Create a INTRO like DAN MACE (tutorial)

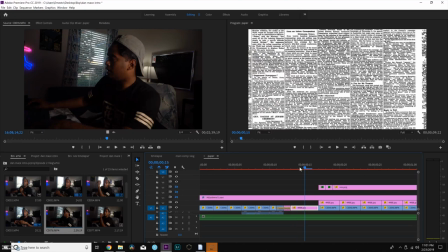[6:44]
Then I grabbed the newspaper that I found online and I kind of did the same thing but digitally put it for a few frames and so that way it could loop around for the next effect to
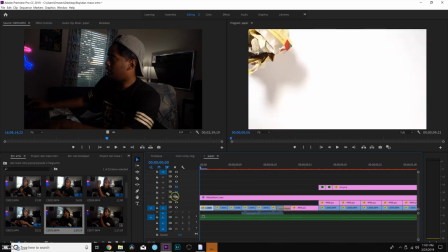[6:59]
show up and to kind of match the other newspaper what I did was some color correction magic and made it black and white now next on my list will be grabbing a photo of me I think I gotta like cut it out and try to make it seem like I'm turning into a cartridge I want to do that and what I want to do it's a reference to I'll mute myself here because I kind of spoiled what I was going to do in the tutorial. But basically, I'm going to show you how I made myself a cartridge, inserted myself on the system, and became the game.
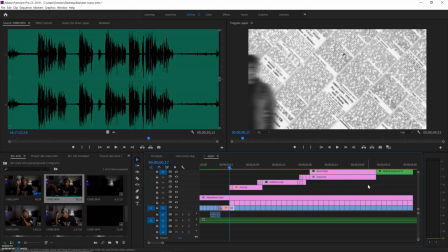[7:32]
Now, I'll show you how I did the cartridge sequence.
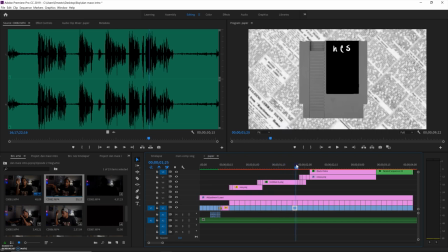[7:36]
Basically, at first, I wanted to turn myself into the cartridge, go into Nintendo, and have it blow up.
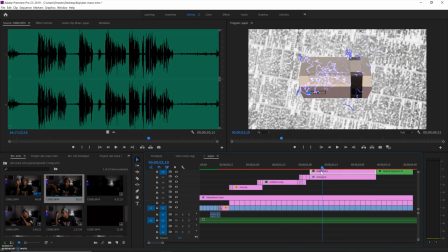[7:43]
But I think this works better.
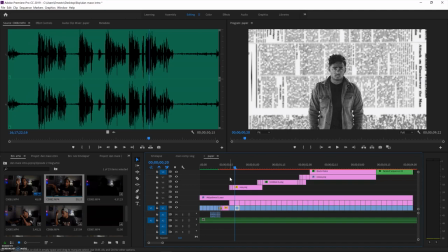[7:45]
And what I did for the picture, I opened Photoshop, made it look like paper, made some frame-by-frame adjustments, added directional blur, then I grabbed the cartridge, I erased the contents,
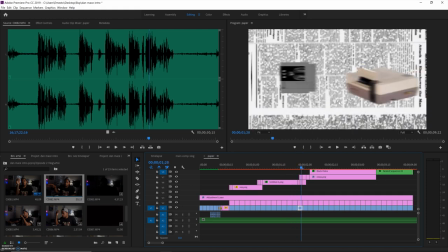[8:01]
I wrote my name as the title of the cartridge, then I went online and found some photos of the system with the top open,
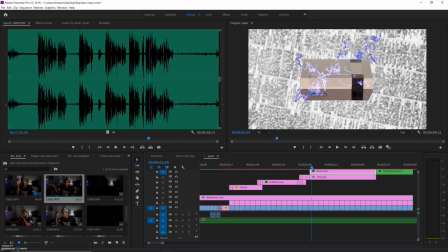[8:09]
found some others with the top halfway open and the top closed, I made some lighting effects, I didn't spend too much time working on them because I didn't want to take away that homemade feel that the video has.
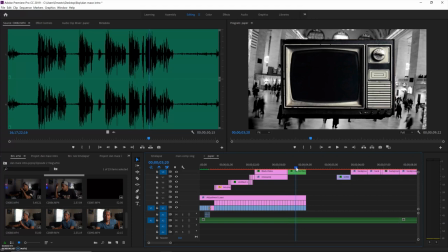[8:23]
Now for this part of the tutorial I'm going to show you how I did the static sequence which transitions to press start on the screen which made it seem a little bit video game-ish which was the approach I was trying to take with this video.
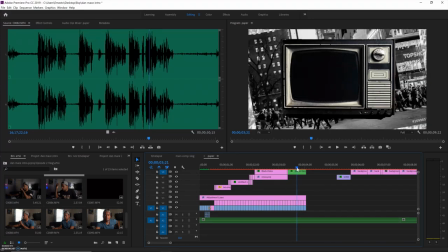[8:38]
I found out to be on Google on old-school TV and I grabbed footage
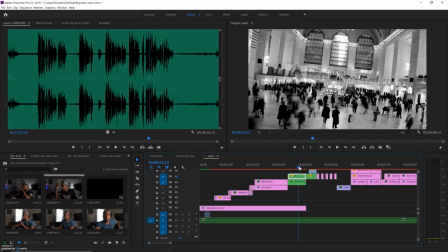[8:44]
from Times Square and also from Grand Central and
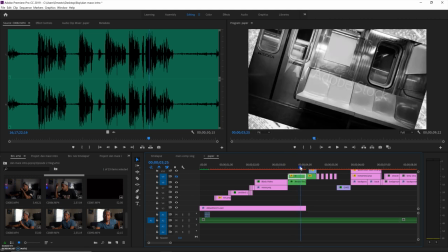[8:48]
I just trained this Adobe stock I didn't do much I didn't pay for the photos I know
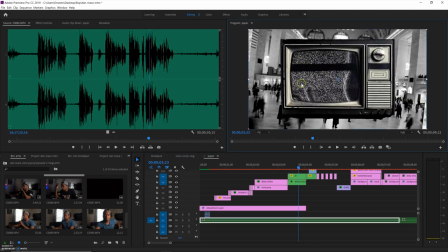[8:53]
did some masking as well to make the whole static once that was
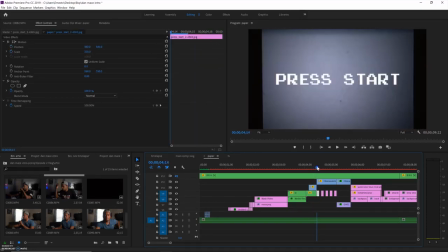[8:58]
done I just zoomed it in put an old projector to help with the transition and made it seem like a video game morning it's the next day I went outside with the GoPro I recorded the hyperlapse and I'm going to slap it in and see how it looks this right
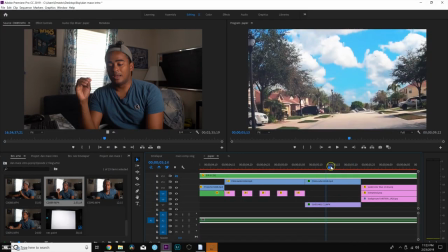[9:21]
here is the final look of the hyperlapse that was the shot I
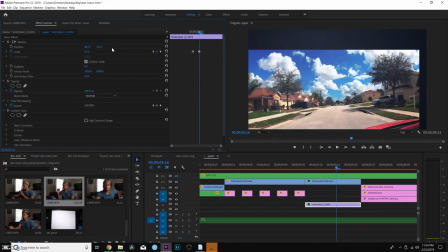[9:26]
zoomed it in I did the digital full focus and it created that cool
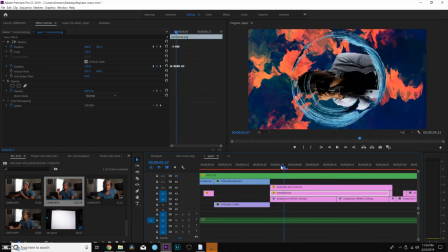[9:31]
effect and then I had a little bit of color correction and right after that the next thing I did was I found some stock footage of paint
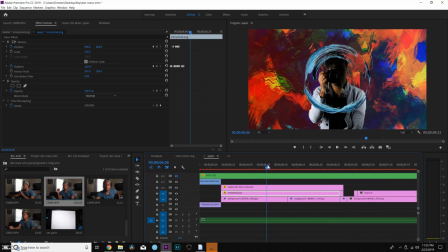[9:39]
online and it helped me finish that last part of the video and what i did was i added a little bit of wave warp to it and once the circle goes in i disappear and then the episode title comes in now with that being said the video is done i'm going to show you the composition and how my version of the intro came out i hope you guys liked it but before i get to that i want to mention that this was a lot of fun just going to store gathering materials and just getting everything done i did not think i was gonna have this much fun a big thank you to audrey amber for making her version of the video her process is what inspired me to get this done and also thanks dan for being such a big inspiration for filmmakers like us who are just out here trying to make it so without further ado here's my video, bro.